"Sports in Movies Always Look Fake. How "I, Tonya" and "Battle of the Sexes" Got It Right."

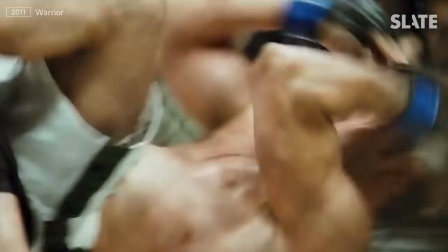(0:01)
The pain, the grit, the suspense. It's no wonder that the movies love sports.
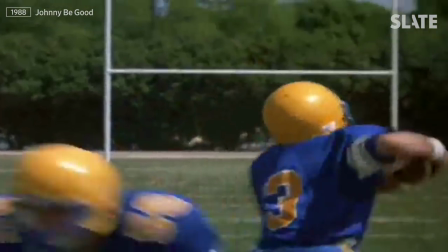(0:09) Let's play a little ball here!
But when it comes to actually portraying the match or performance on screen, movies often get it wrong.
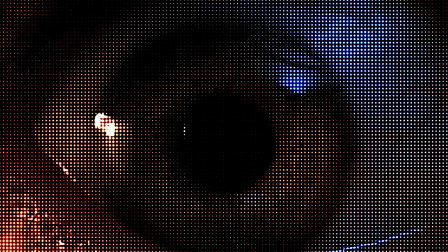(0:16)
So what separates a great dramatized display of athleticism from a terrible one?
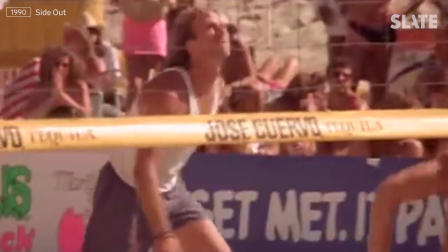(0:24)
Two things separate realistic sports scenes from ridiculous ones. One, no glaring camera trickery.
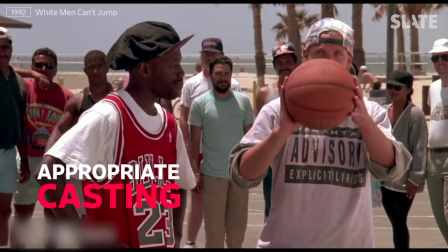(0:31)
And two, appropriate casting. Let's start with number one.
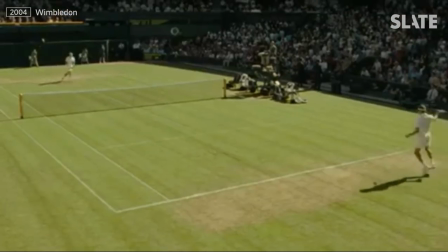(0:36)
Any tennis aficionado will tell you it's a notoriously difficult sport to get right on the screen.
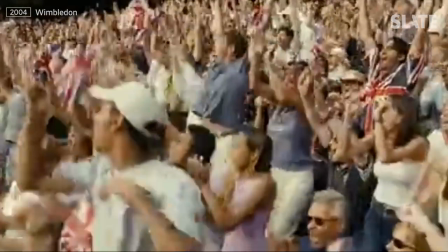(0:41)
And one movie that got it very wrong is Wimbledon, the 2004 romantic comedy starring Kirsten Dunst and Paul Bettany.
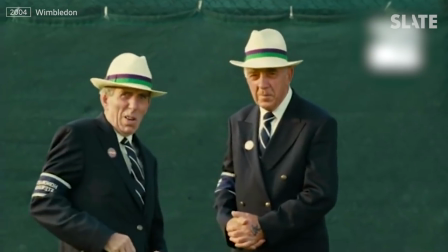(0:48) Hit this one, and I'll sleep with you. I'm so sorry.
Bettany, in real life, is obviously not a pro tennis player.
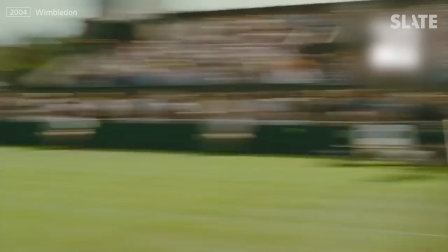(0:56)
But that's not the real issue. The movie's depiction of the famed grass tournament is so bad because the director and
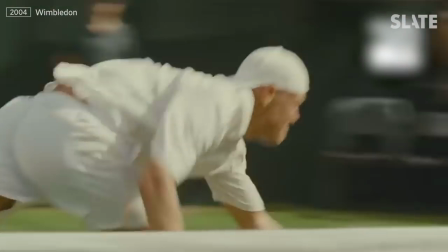(1:02)
editor rely on tacky tricks to manufacture suspense and excitement for the games.
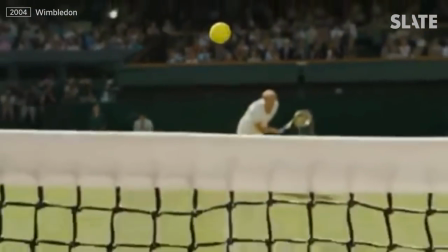(1:08)
The extreme slow-motion shots at the ball hitting the net,
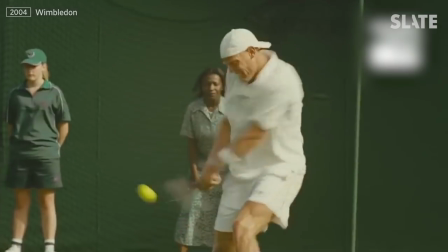(1:11)
the blurred camera swipes following the ball as it's volleyed back and forth, the close-ups and quick cuts.
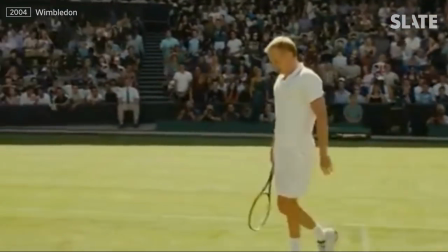(1:18)
These all serve to mask that the actors are not top-level players and completely obscure the beauty of the game.
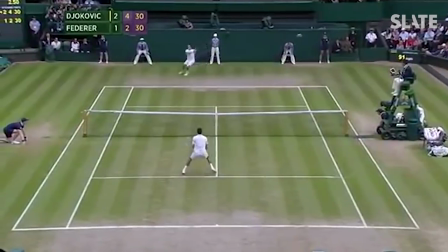(1:24)
Tennis is best experience as it is in real life, in wide shot, with an uninterrupted view of most of the court and the players.
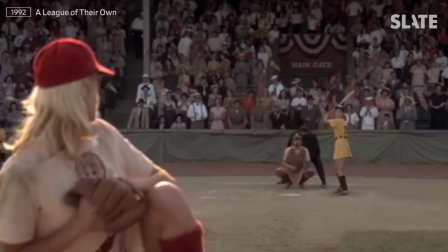(1:32)
Other sports can also benefit from a view that's more similar to real life spectatorship.
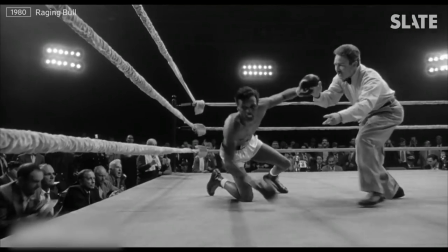(1:37)
But this isn't to say that highly stylized camera work and editing are inherently intrusive.
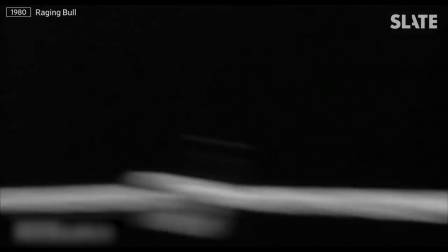(1:43)
Consider the boxing in Raging Bull. Robert De Niro isn't a professional boxer either, of course, but boxing is an up-close and personal sport,
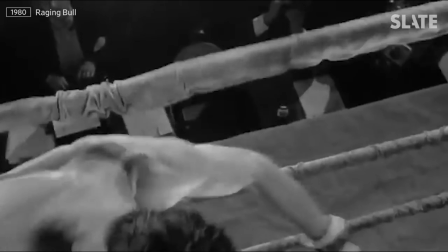(1:52)
and the extreme close-ups and point-of-view shots here work to provide that blunt intimacy.
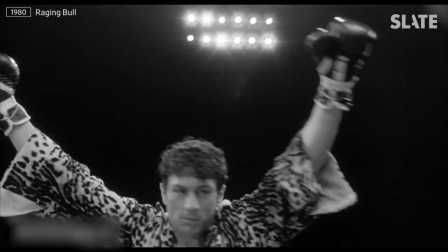(1:57)
The stylization doesn't try to hide the sport, it deepens our experience of it. That brings us to number two, appropriate casting.
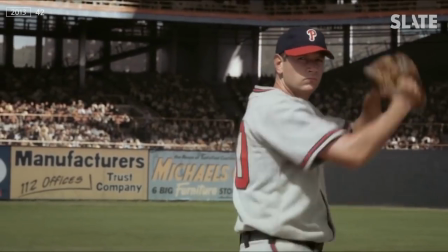(2:06)
Hiring an actor who can't hit a baseball is forgivable if the athlete being portrayed is a famous historical figure,
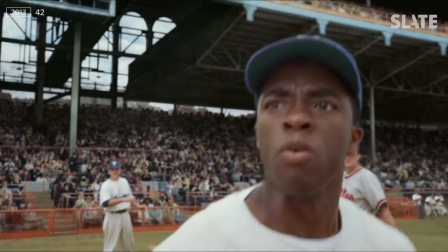(2:13)
say having Chadwick Boseman play Jackie Robinson, whose life off the field is important to understanding the man.
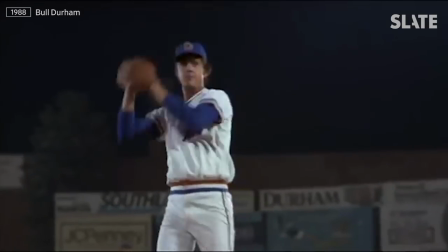(2:19)
But when you have a fictional sports movie filled with fictional characters,
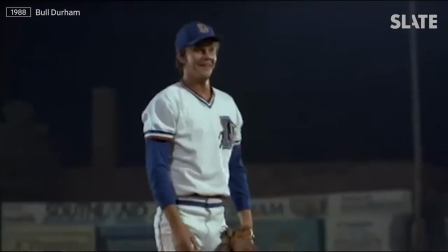(2:24)
the actors you cast had better be at least a little bit convincing at whatever they're supposed to be an expert at.
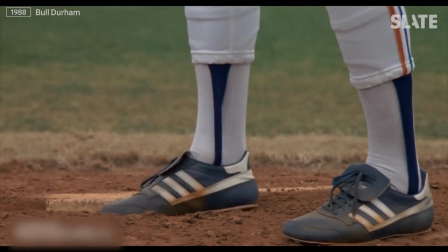(2:30)
This is not the case with the movie often considered the greatest sports movie of all time, Bull Durham.
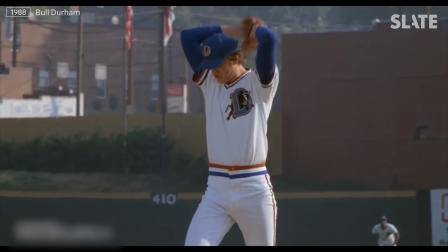(2:36)
Even an infrequent baseball watcher can tell something's off with Tim Robbins' technique. His limbs are loosey-goosey, and his throwing motion is like a kid's.
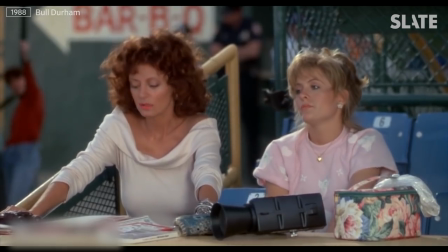(2:44)
Yet he winds up a pro ballplayer?
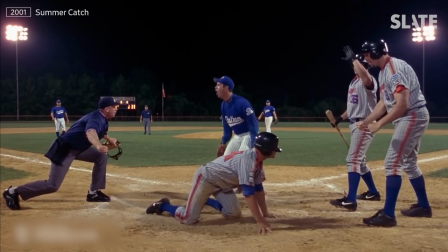(2:48)
Add to that list Freddie Prinze Jr. in Summer Catch, Rob Lowe in Youngblood, and Common in Just Right.
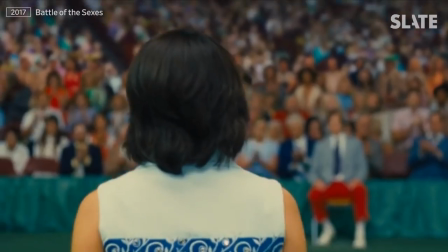(2:56)
But many movies do manage to get it right.
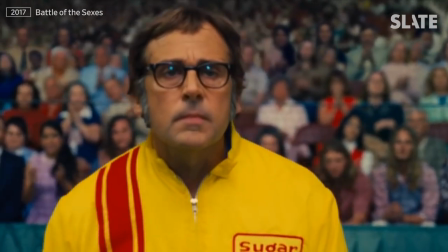(3:00)
2017's Battle of the Sexes bucked the trend of subpar tennis recreations by hiring professional body doubles for Emma Stone and Steve Carell,
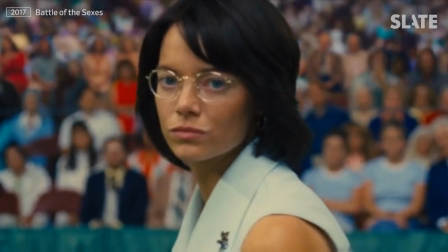(3:08)
and using them often.
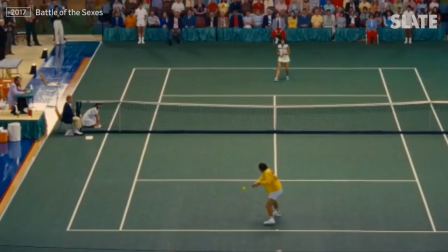(3:10)
The historic showdown between Billie Jean King and Bobby Riggs is filmed primarily in wide shots from a distance, allowing the body doubles to do most of the work.
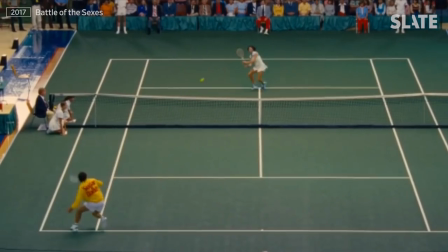(3:19)
The doubles are actual tennis players able to mimic the styles of their real-life counterparts quite well, and it shows.
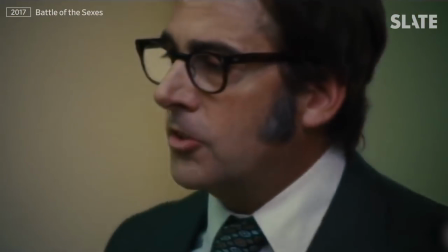(3:26) These folks don't need to stop doing what they're doing, they just need to get better at it.
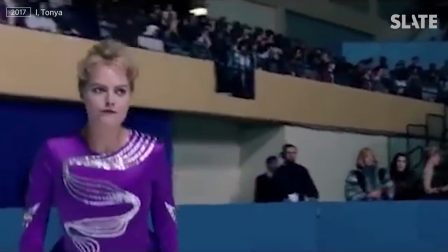(3:30)
Another recent film, I, Tonya, also offers a model for how to make an athletic performance by an actor work.
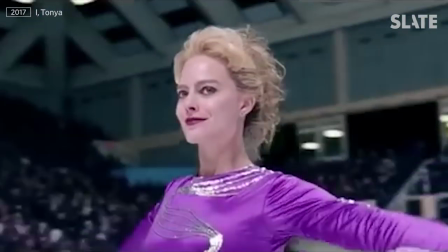(3:35)
In addition to convincing casting and skilled editing, the film makes use of top-notch CGI.
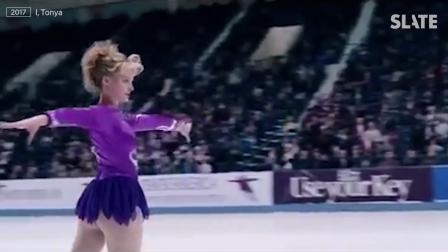(3:41)
In scenes where she's merely gliding on the ice, Margot Robbie looks comfortable on her feet, if not totally natural.
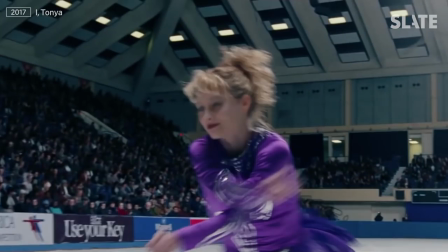(3:48)
But when it comes to portraying Tonya Harding's Olympian skills, however,
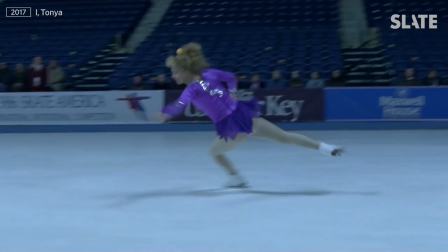(3:52)
the use of a body double with Robbie's face digitally swapped onto it as she spins and axles is practically seamless.
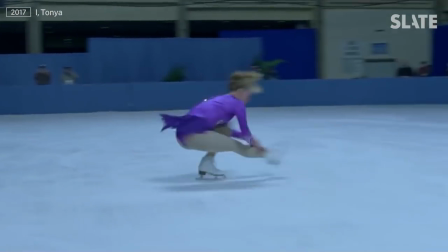(3:59)
We know Robbie's not actually doing those tricks, and that it's not her performing in front of a packed auditorium.